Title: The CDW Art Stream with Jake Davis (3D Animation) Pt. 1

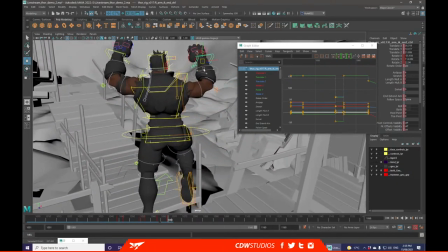We're trying to push for a little slightly heavier landing on this one. Just so it feels like he's really pushing his weight into the landing.
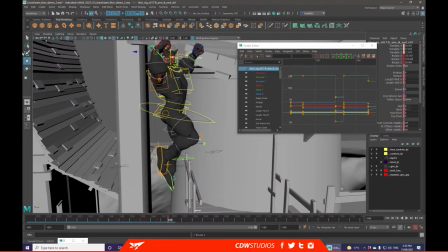If only these elbows wish to cooperate with that.
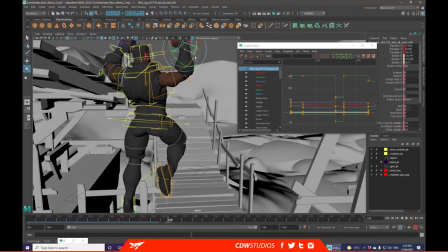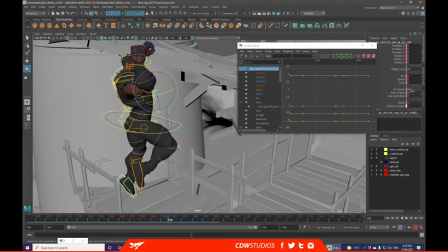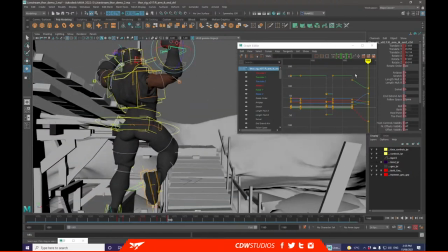Using a slightly weird control scheme for this pole vector over here.
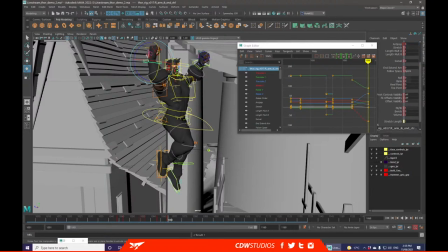I do find it kind of interesting because it is good. Like for the most part, especially on like when the arms aren't up. But in this case, it is not very nice. So I might have to just start adding manual keys to these.
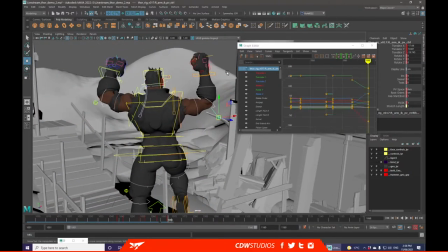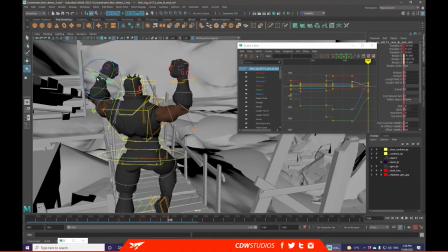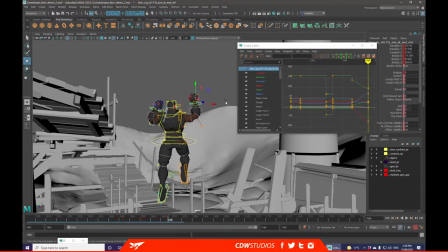We had that one. We kind of want that one a little bit lower, just so we're keeping our action somewhat through a line.
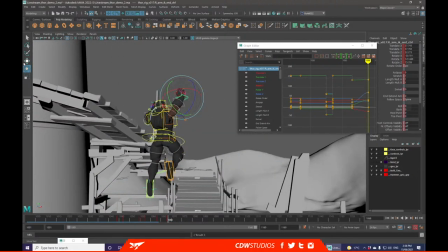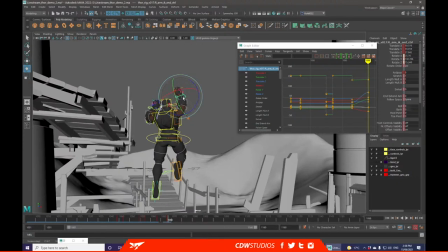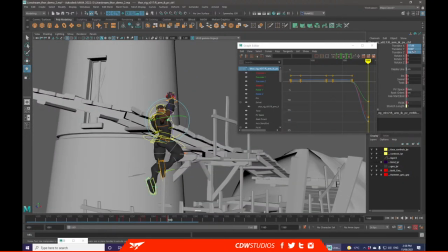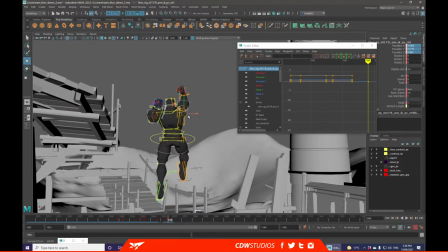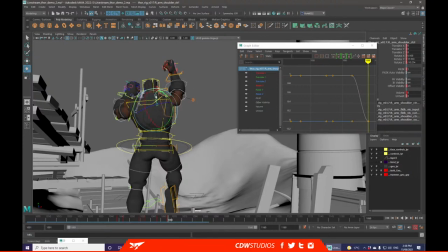Also probably grab this clavicle and also give it up because his arm is up, so his clavicle should follow.
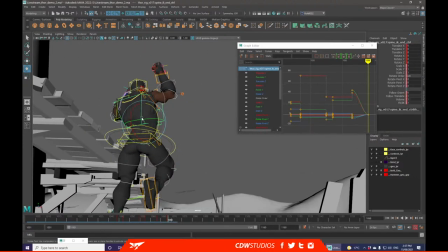As well as giving his spine just a little bit of a twist.
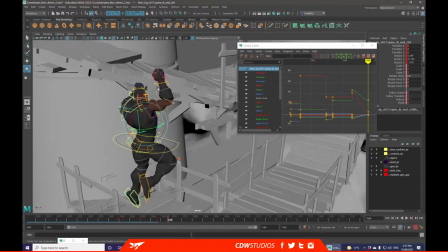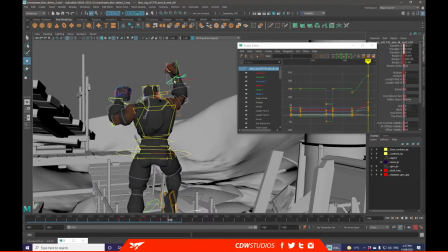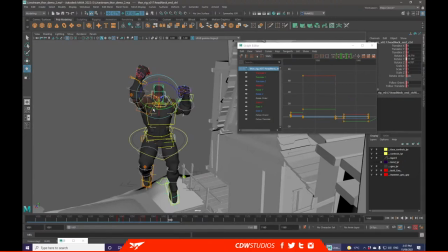Now he's, because he's above his target, we can also keep his head down. So he's always giving aim to where he's going to be.
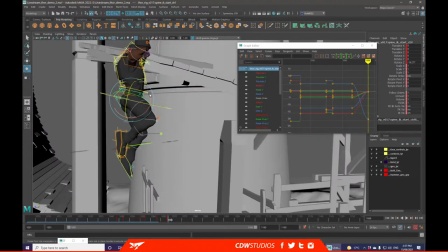Because the head will generally always guide where the body will be aiming to go.
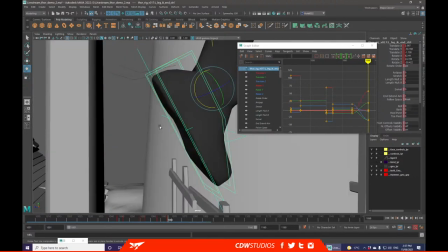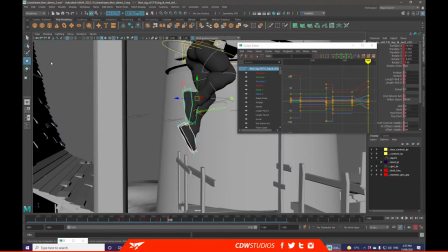Basically all I'm doing at the moment is doing a little body mechanics animation.
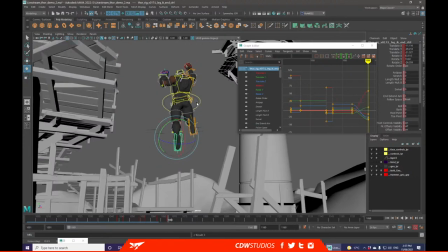So this will be over the next couple of streams where I'll be going through and making this beautiful diagram, which I have hidden away.
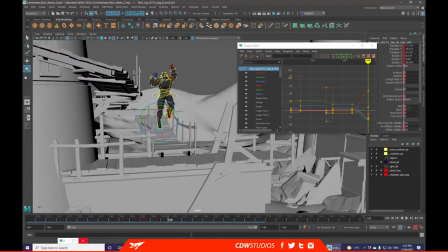One second.
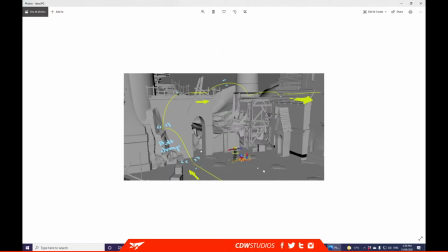Which is this. So it's just a little sketch up of, you know, how I want the character to move through this environment.
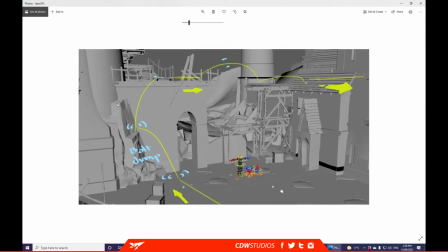So we'll just be doing a run, jump with some lightning, maybe speed it up, make it a little bit cool, do another run, jump over, do a slide, and then maybe just run out of frame.
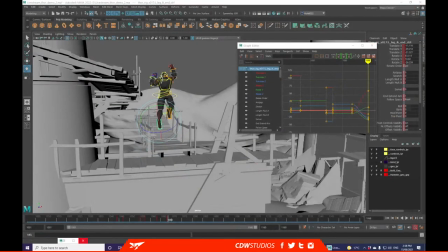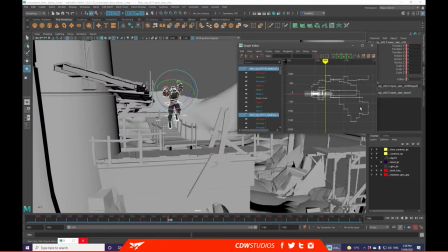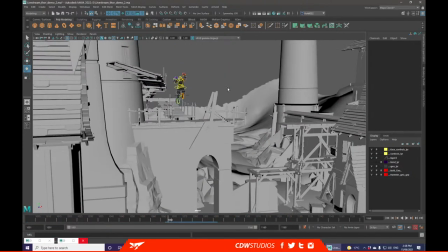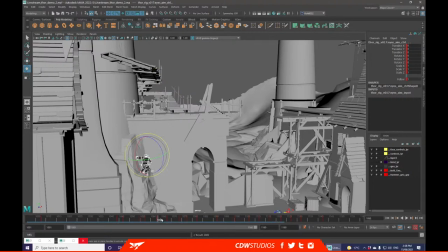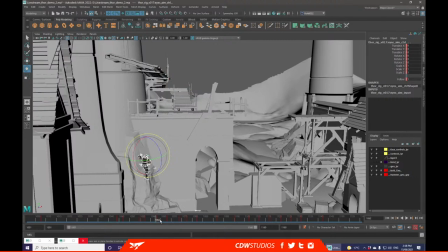I would like to add another key in through here. Maybe shorten the amount of time that he's up in the air, and then add another one with a spline. Just see how the spline will look.
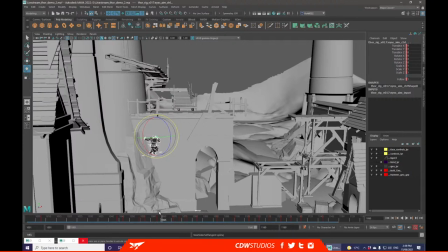So you can either do that through the graph editor or the timeline, depending on what you're doing for the spline or tangent. So you can just right click and then tangents, spline, or stepped.